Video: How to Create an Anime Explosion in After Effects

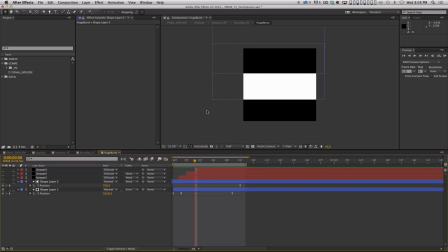And then I also wanted this explosion, so if we kind of step back here,
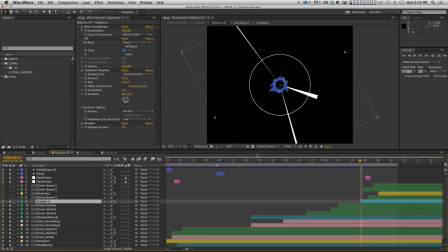and then we can step back here, I wanted that explosion to sort of dissipate, but I wanted it to happen so that it wasn't always this ring of explosion, because this one's so big, you can see a lot of detail to it, and it starts to look wonky if you stare at it for too long. So I kind of wanted holes to open up in it and for it to dissipate.
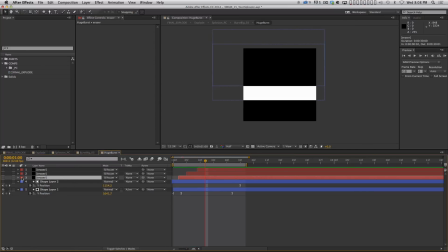So what I did was I just used a solid layer, and I animated it so that it just scales open like this.
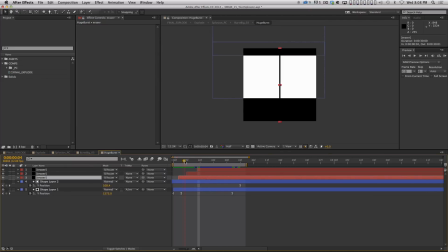And I duplicated that a couple times and offset them so you get, you know, 3 of these things opening up.
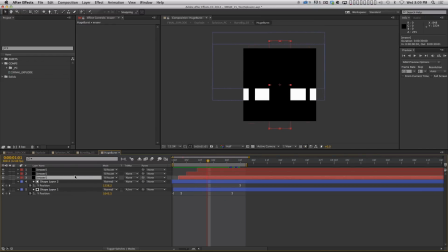And the transfer mode, this is the key. The transfer mode on this eraser layer is silhouette alpha.
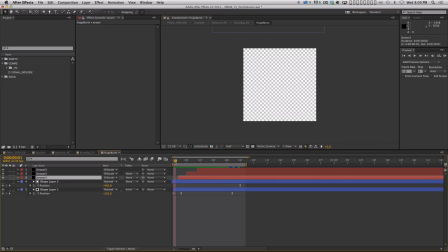Silhouette alpha, here if I turn the alpha channel on, I turn transparency on, it actually knocks out whatever is behind it, right? It makes it transparent.
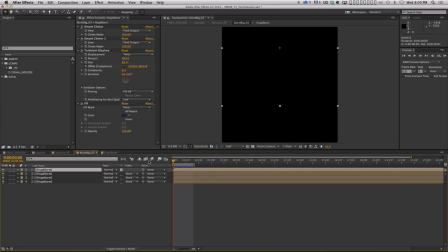So I very simply created this, which when you add all these effects to it, makes this, and you can see that's where it starts to dissipate.
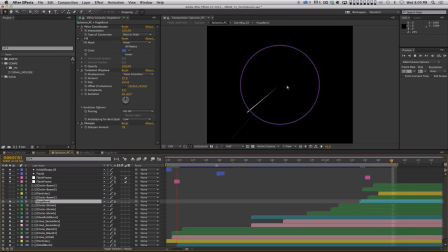And then when you put polar coordinates on it, that's when you get this kind of thing, okay? And you can see it's dissipating into little pieces, and it's wonderful. And then I just layered a few other things, right?
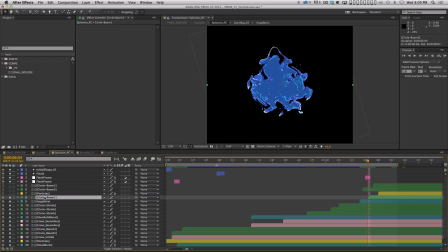So I've got another one of these circle animations, right?
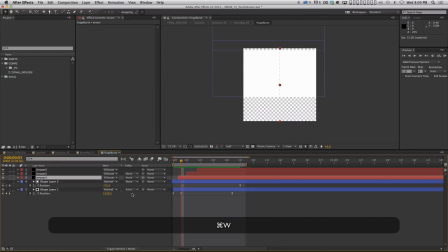Where it just pops out really quick and slows down. All right, let me close some of these.
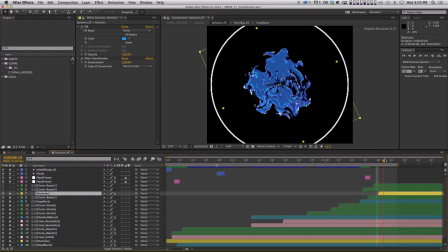Here's my copy of the particles where they actually burst outwards. All right, let me change my preview range here.
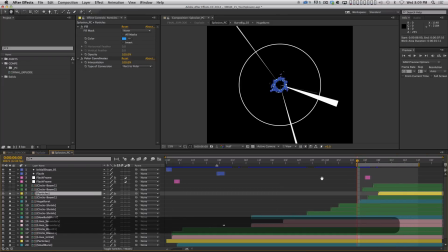Okay,
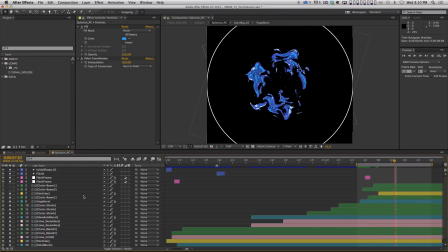right? So there's the particles, okay? You can kind of see them there. And actually these, I may want to even delay these a little bit more so we can see them better.
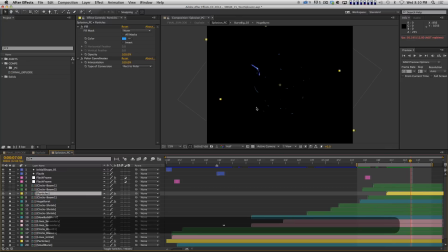There we go. Cool. And then I've got a couple other things here.
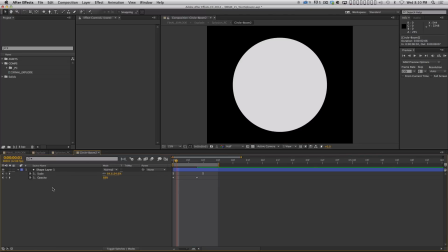So this circle boom 2 is slightly different. What this is actually a filled in circle going like that, right?
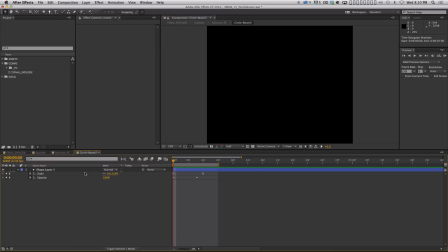So it starts 0% opaque, 100% opaque, but very small.
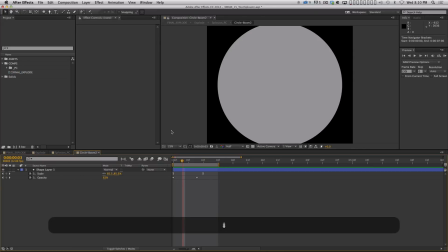And it grows really quickly. And as it's growing, it's fading out at the same time, right?
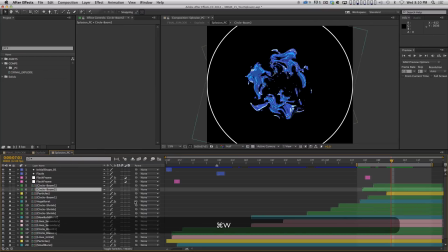So it's just, it looks like an explosion. And I have that set to add mode.
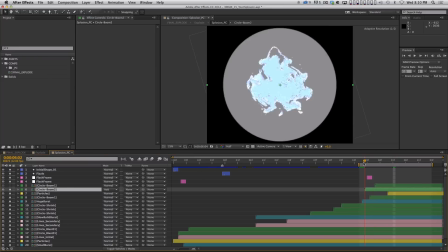So when I turn that on, you can see that it's kind of like a big flash.
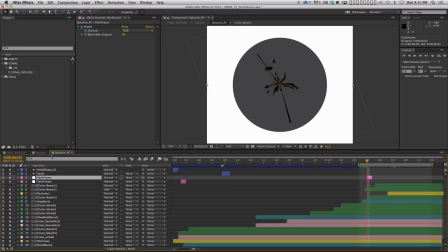And on top of that, I've got this flash frame happening at the same time. So you've actually got one frame of this weird inverted explosion.
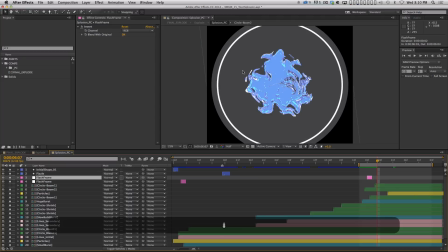On the next frame, it's big and it's kind of blowing out whatever's behind it. Okay.
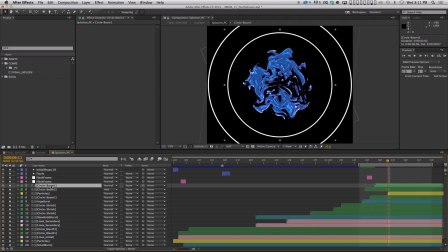And then the last thing is I just have one more layer of this kind of expanding circle that's a little delayed.
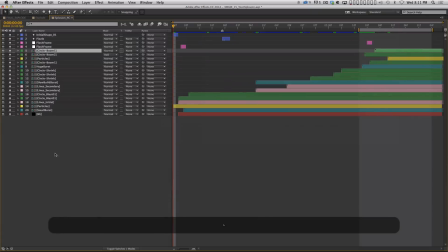And that's it. I believe that's all the layers, all of them.
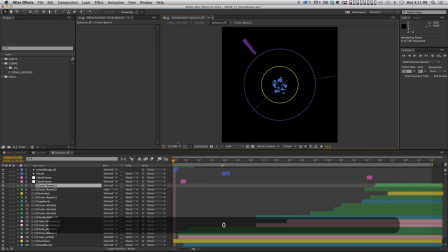All right. So one more time, we'll do a quick RAM preview of this. And you can see there's just, really simple shapes.
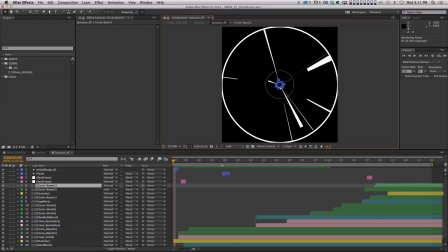I guess the only complex thing I did is maybe this kind of cell shaded looking, explosion cloud thing. Most of the feeling of this comes from the animation curves and just very carefully timing things out,
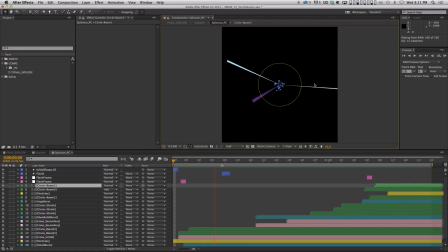so that, there's like this nice sucking back in, a pause, and then it sucks in slowly, it builds energy, and boom, right? Cool. So what did I do with this?
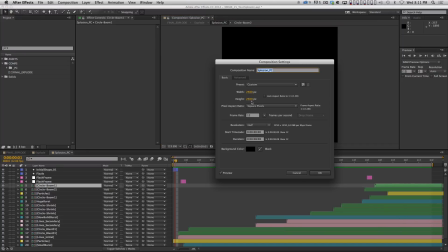Well, first of all, let me point out, I made this at 2500 by 2500, so it's way oversized for an HD comp.
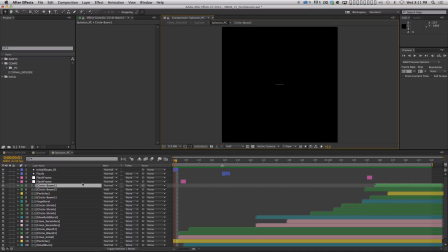And the reason is, when you use polar coordinates on stuff, and you can actually see what's happening here, right? It doesn't carry the image all the way to the edge.
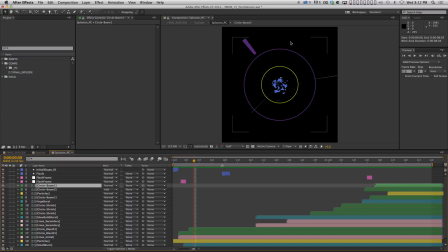And so if this was a 1920 by 1080 comp, all of my image would live in a circular region, like 1080 by 1080. And so I would be missing out on all this image information I want.
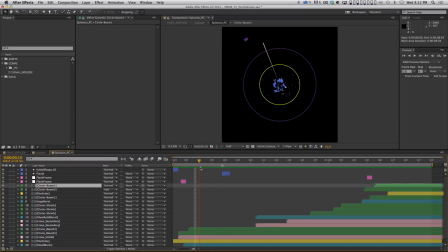So if you make it oversized, then what you can do, let me hit tab and you can see all my pieces going into this pre-comp, which then goes into explode.
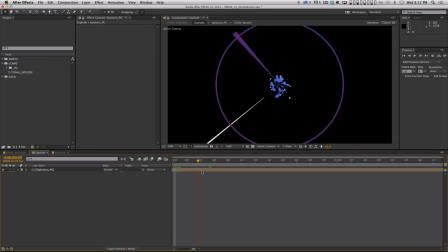So this pre-comp here, this is actually kind of a remnant of when I was trying to do something else and then I had bailed.
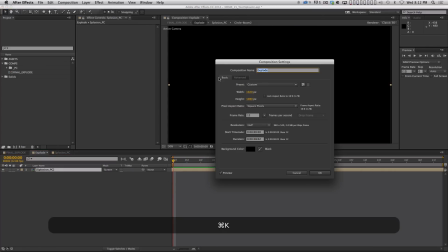But really all this is a 1920 by 1080 comp with my explosion in it.
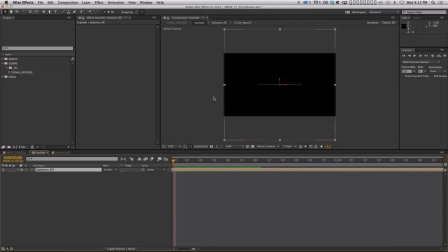And that's pretty much all that's going on. But you can see that I've scaled it to fill the frame, right? And it's not even scaled to 100%, and it mostly fills the frame. It doesn't entirely fill it. You see how even this edge doesn't quite make it, but I didn't want the explosion to be any bigger than this in the frame.
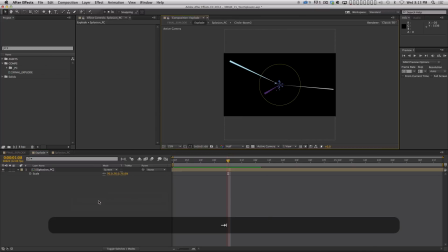So what I did was I then pre-comped this, and this is where I did all my compositing and everything.
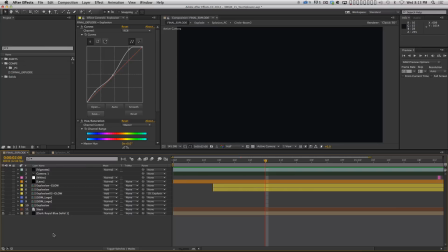All right, so let's kind of step through this. What I've got here, I've got a background color, okay? I found a royalty-free image of some stars, right? And I color corrected it.
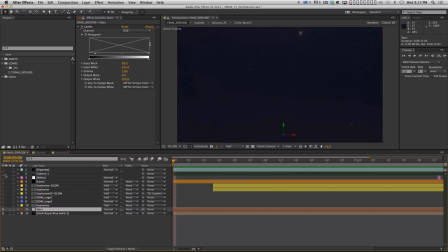And that's basically it, right? There's my stars. I do have a camera on this, okay? And the camera's just moving like this. Just slowly moving forward.
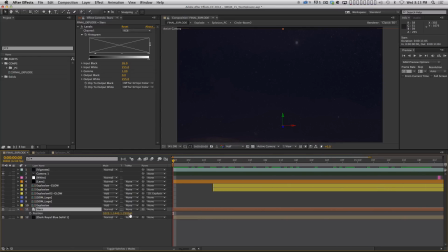And I've positioned this stars layer pretty far back in Z-space so that the explosion can be closer to the camera. This can be further away. We'll get a little bit of parallax. I've also got one of my favorite tricks, which I've done in many tutorials already,
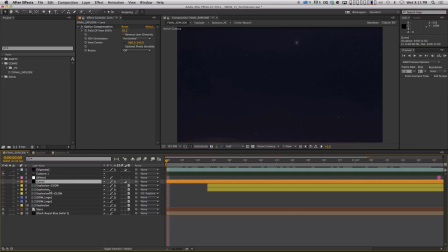an optics compensation on an adjustment layer with reverse lens distortion. And that's going to help you get, on your stars, it's going to give you a little bit of that tunnel effect, which is kind of cool. You can see the edges move a little quicker than the center. The other thing it does, and let me just turn it off for a minute.
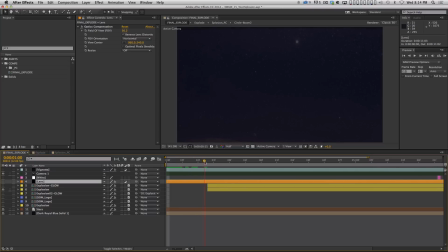If I turn on the explosion layer, right? And I didn't have the explosion start right away. There's a little pause. And then it starts, boom, okay? And here you can see it doesn't reach the edge of the frame, but with my optics compensation on, it does. And it doesn't mess with the look of this too much.
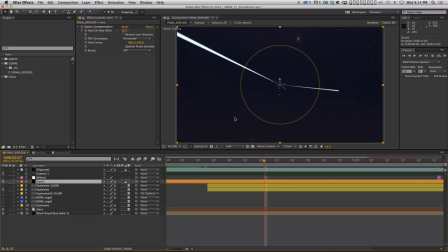It actually doesn't change the center all that much, but it just stretches the edges out, okay? So now it does go all the way to the edge. Cool? So on this explosion layer, let me show you, I just got a couple of effects here. Right, so this is what it looks like normally, and I mean I didn't really change it that much.
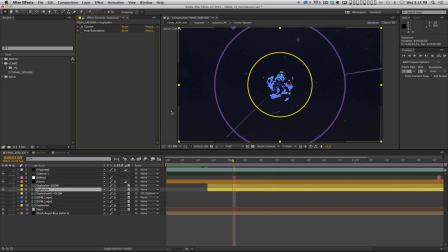All I did was I added curves to get a little bit more contrast out of it. There's already a lot of contrast, so I didn't push it too hard. Okay, and then I used a hue and saturation effect just to boost the saturation a little bit,
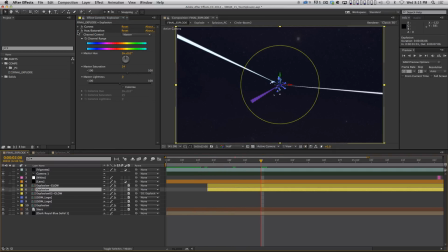you know, and that was mainly for stuff like this. I just wanted a little more, if you zoom in, you can kind of see what it's doing. I wanted a little bit more pop out of these blues here, okay? And then I took that layer and I duplicated it, right?
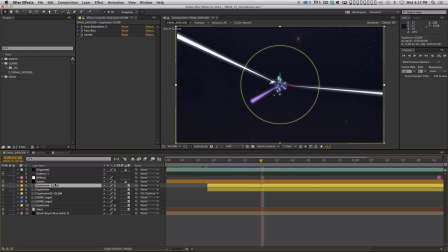So this, let me turn this on. Same layer, same hue saturation, fast blur levels. Now the fast blur, this is what's doing this trick here. I basically blur my image.
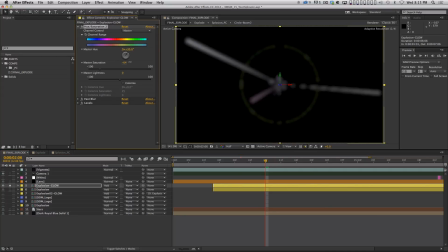It looks like I desaturated it quite a bit. Let me undesaturate it. Let me saturate a little bit more. And it's blurred, and I've taken my levels here, and let me open this up for you, right? So what the levels is doing is it's just making that glow a little bit brighter.
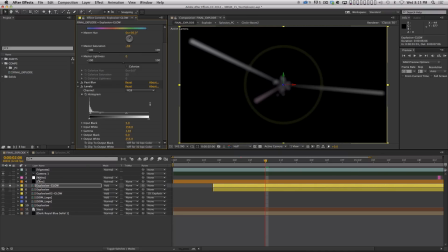And if you basically take an image, you blur it, and then you add it back over itself, it gives you a glow.
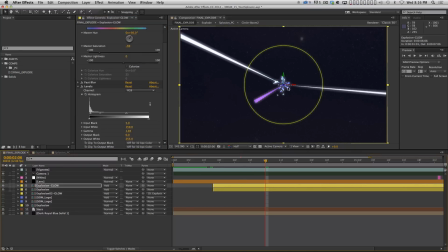Okay, I've got a whole tutorial called Better Glows in After Effects where I walk you through exactly how to set this up. And now looking at this, I want to tweak it. I just can't help myself. I feel like the glow's a little heavy, just a little heavy.
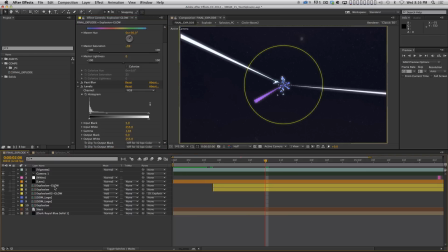You want to, you know, make it a little less. All right, so there's my glow, right? And so far that's all we got. But it kind of just adds a little niceness to it. It's a little nice to have that glow in there, right?
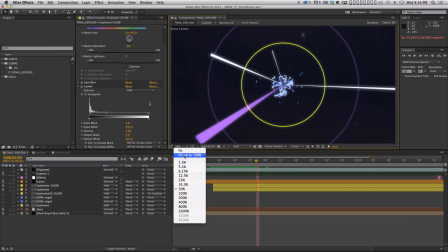All right, let's zoom out, see what else we got here.